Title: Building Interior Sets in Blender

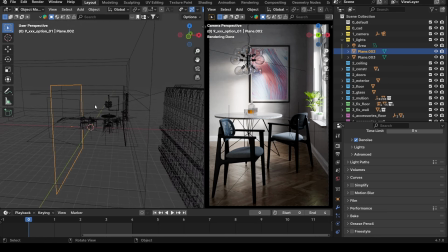And so, you know, small studios have less lights to work with. And so what you do is you take advantage of using bounce cards. You control the light by bouncing it around. And so this is a approach you can take in 3D to control light and create a natural look that looks similar to photography.
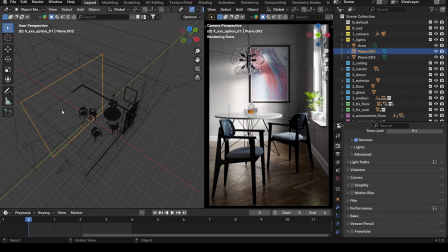Because in 3D, we tend to want to add more and more and more lights throughout the scene. Okay. So I actually have one more light here too in the scene, just to show you guys. And this last light is just what you call a kicker light.
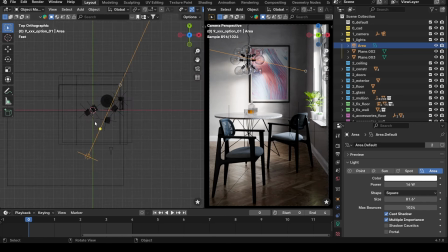A kicker light is just, it's almost like a fill, but it's not a fill, because a fill light will usually like fill the whole scene. But this kicker light is for the purpose of being behind camera, because I have foreground objects.
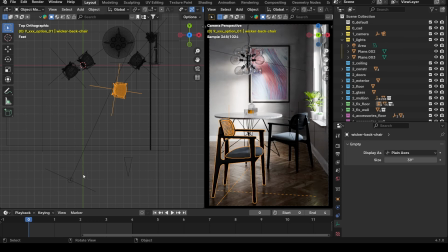And so these foreground objects, I don't want them completely black. I wanted just a little bit of feel so that I could pick up the details of this chair. And this viewport render, you can't really tell, but when I post the high res, you'll see that there's a little bit of luminance on these chairs, just so that it's not completely dark.
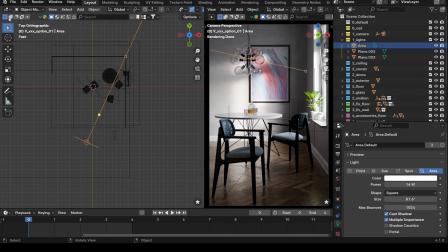All right, next thing. So my cameras. So the way that I approach doing cameras is I approach doing cameras, instead of adding multiple cameras, I will actually animate my cameras for different shots.
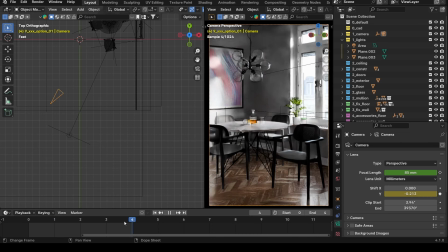So I know this can be a different approach, but to me, this is a highly beneficial way to do camera work.
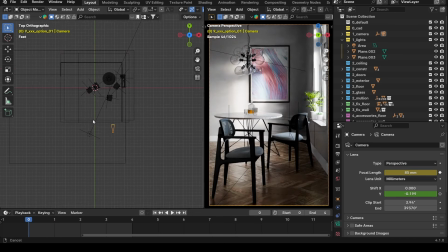Instead of having multiple cameras and, having to manage all these different cameras, all I'm managing is my keyframes.
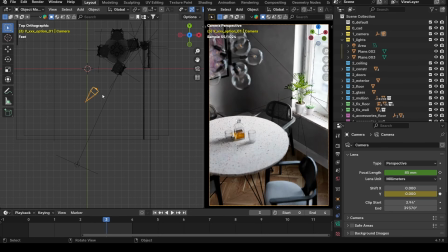So I'll set a camera and I'll keyframe. I keyframe the position, the rotation, and not the scale. So I just keyframe the position, the rotation, and then if I'm changing the focal length and also depth of field, and then I also have a focus point, right?
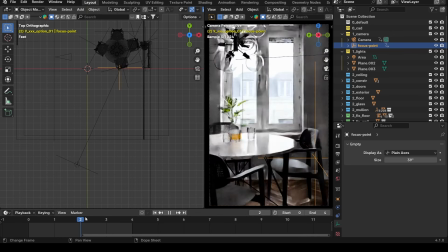So I've talked about my focus point that I always use. So I'll move the camera, set a focus point, set the depth of field, and then keyframe everything. And so from there, the reason I do this is because I don't have to sit here and batch all my cameras to render them all out.
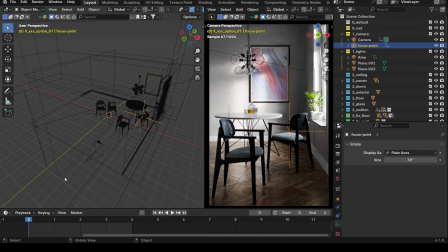All I have to do is render one camera, and I just render it as an animation to save everything.
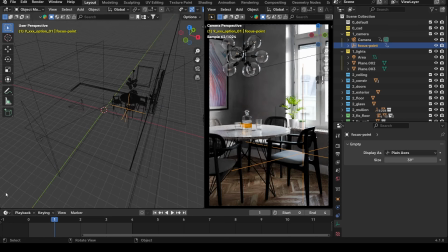So as you can see here, these are my different shots, right? We got shot zero, we got shot one, right? We're looking out the window a little bit. Shot two, shot three, and shot four, right?
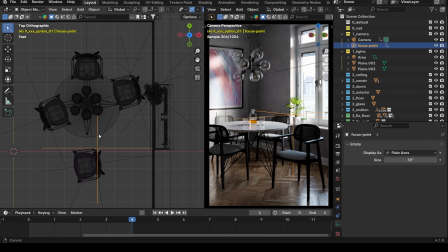So the other thing that I'm doing too with these different shots, just to make it a little bit easier, I'm not managing a lot of different scenes. I'm also animating my furniture. So if you look at this top-down view, my furniture is being animated too.
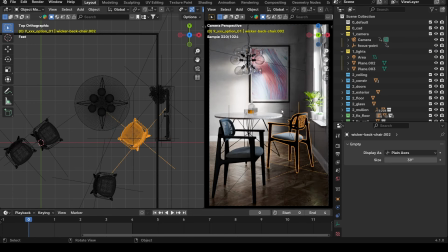And so my furniture are actually just links, right? I have a asset library. I don't need to mess with the materials. All I need to do is bring the furniture in and set up my shots. Okay. So for each shot, the furniture moves around.
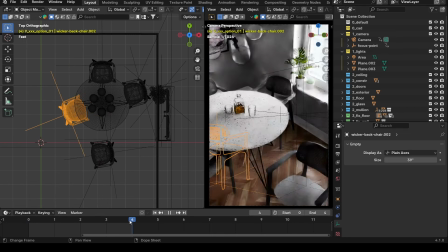That's right. It's just simple keyframing, right? And it's very easy to manage.
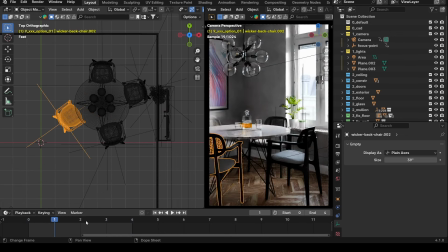Right. So that's it. That's how the scene was built. It's pretty simple. You only want to focus what's in camera. Sometimes us as CG artists, we want to build the entire apartment, right? And then we want to set up the shots. That's not the case.
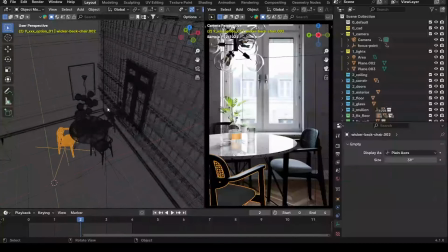If you ever see photography sets with stuff like this, all you'll see is something like this, right?
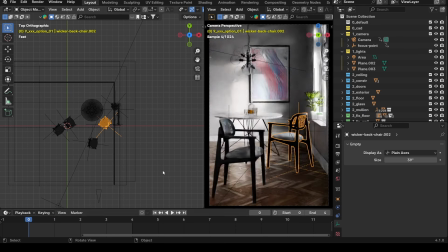You only want to focus what's in frame. You don't want to focus building a whole thing. And then, now you're rendering. You just want to build a quick set up your shots, and then you're done. Okay. So even looking at these shots, you're getting the feeling that there's more in this place, but there's not.
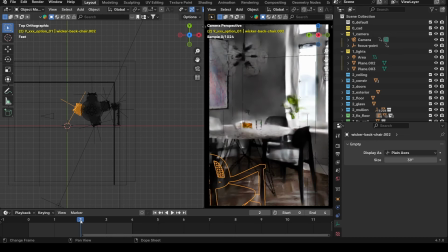It's just a set. That's all we have here, right? You want to build them as sets. Okay. So that's it. Just wanted to walk you guys through.